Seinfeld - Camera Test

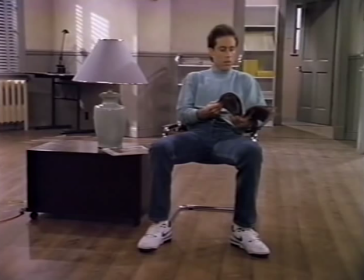We're watching a camera test from the early Seinfeld days. I'm Tom Chironis. I was the director. And I'm Tom Azari, the production designer. This appears to be a camera test when we were just starting the show after the pilot had been picked up.
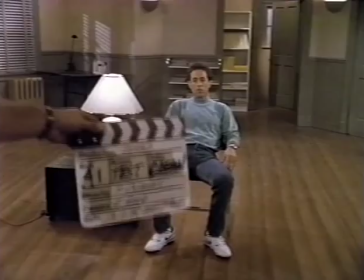We were over at Renmar Studios, which was formerly Desilu, and we're checking lighting and the color of the walls.
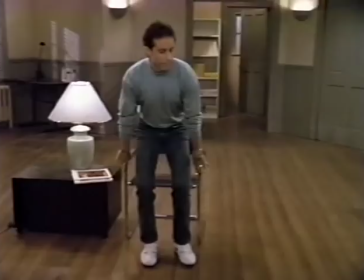Tom, what does this tell you? Well, it tells me a lot.
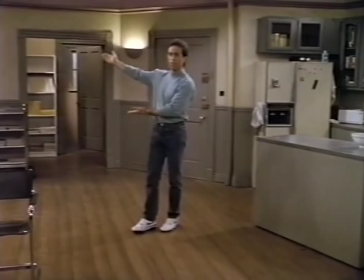Number one, one of the reasons for a camera test is to see how an actor appears in front of the background,
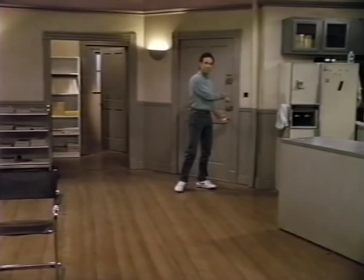what the lighting might be, and just different changes of the lighting and the contrast between actors and background.
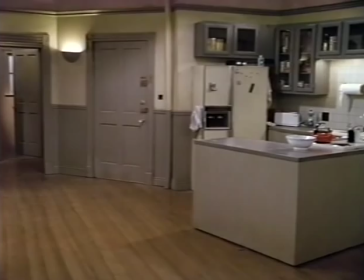Now, one of the things that I did, and you'll see over the life of the series, I darkened the upper walls, changed the gray a little bit.
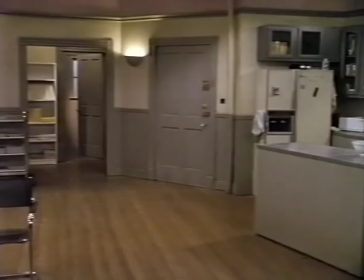The cabinets in the kitchen I changed somewhat to make them less obtrusive.
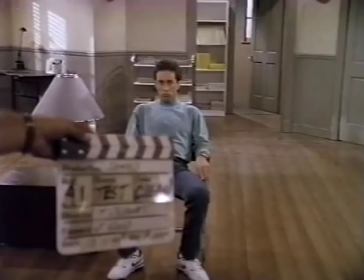There was many, many changes. Yeah, we changed the color of some of the furniture. The furniture changed a couple of times.
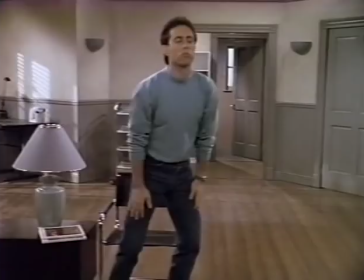Another big thing is the way the floor photographed. That's a painted floor.
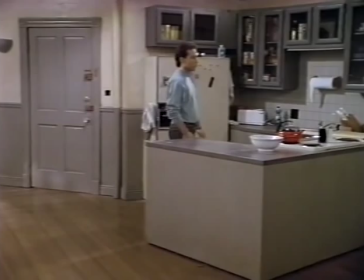And I usually don't like painted floors because they're not realistic enough.
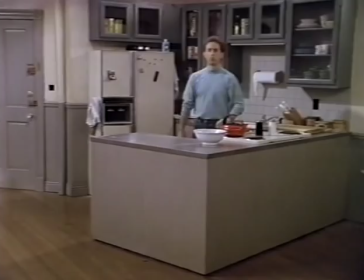But in this case, it seemed to work. And the practical reason for a painted floor is that you can roll a camera way upstage.
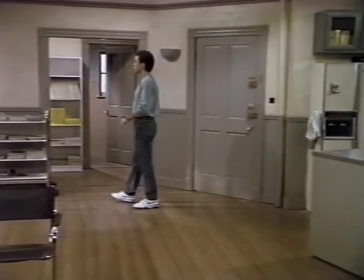And we needed to do that. Right, without any obstructions or bumps or hits. So that seemed to work pretty well.
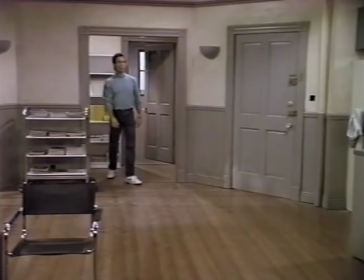Yeah, that was important to be able to get the cameras up into the sets that we built. So this is basically the first look at what it could be,
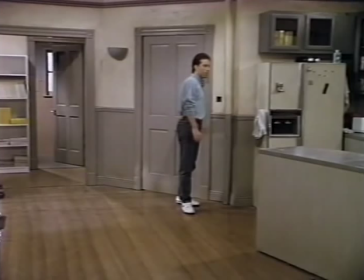and it's just an indication of how it's going to turn out at the end.
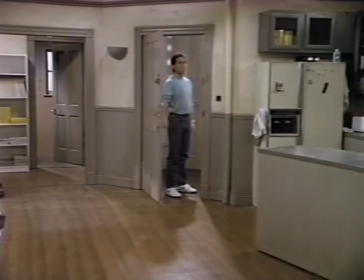But you have to start from somewhere, so you want to take a look at different colors just to see how they photograph.
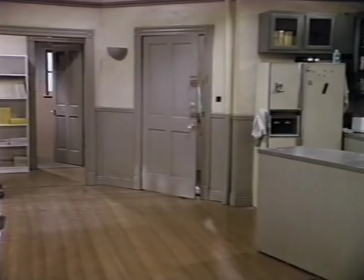Yeah.
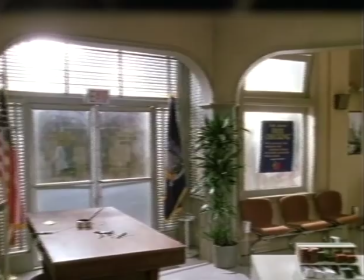This is a bank set we built for an episode. It was called Male Unbonding.
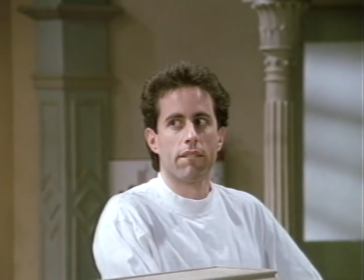It was a very funny episode. It was an early episode. And here again, we're looking at the lighting and how people photograph against the background.
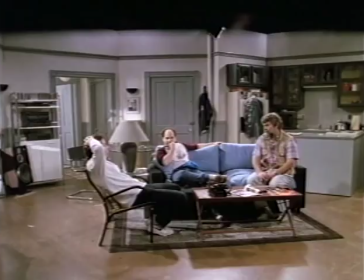Now, here's a good example of actors in a set with wardrobe. It's a very light set, and Jerry's wearing a white shirt.
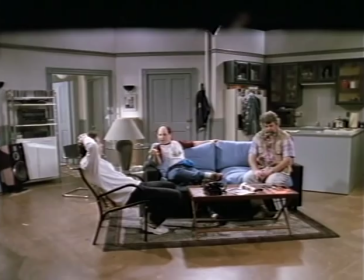That would tell the costume designer that because you have a neutral set, what you want to do is punch up the actors.
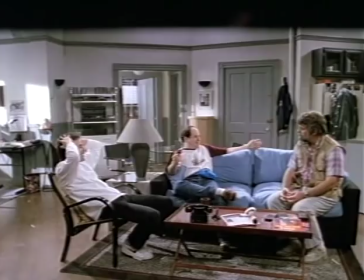You want them to stand out more. Well, and here I sit. I'm the director. I'm not wearing anything that'll photograph well.
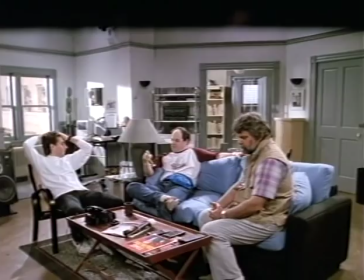Hey, you need a haircut. It's got plaid on it or something. You wouldn't want me in the picture. No, it says a lot.
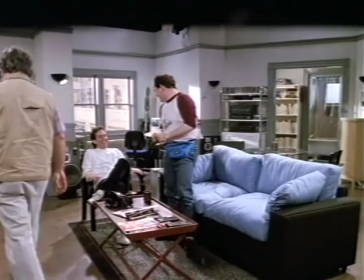Right now everything is pretty much washed out. Yeah. And you'll actually see a difference from season to season how we improved on things. And one thing you want to do always in the set is not light the walls. Ambient light should light the walls. And these are the things you learn from camera tests.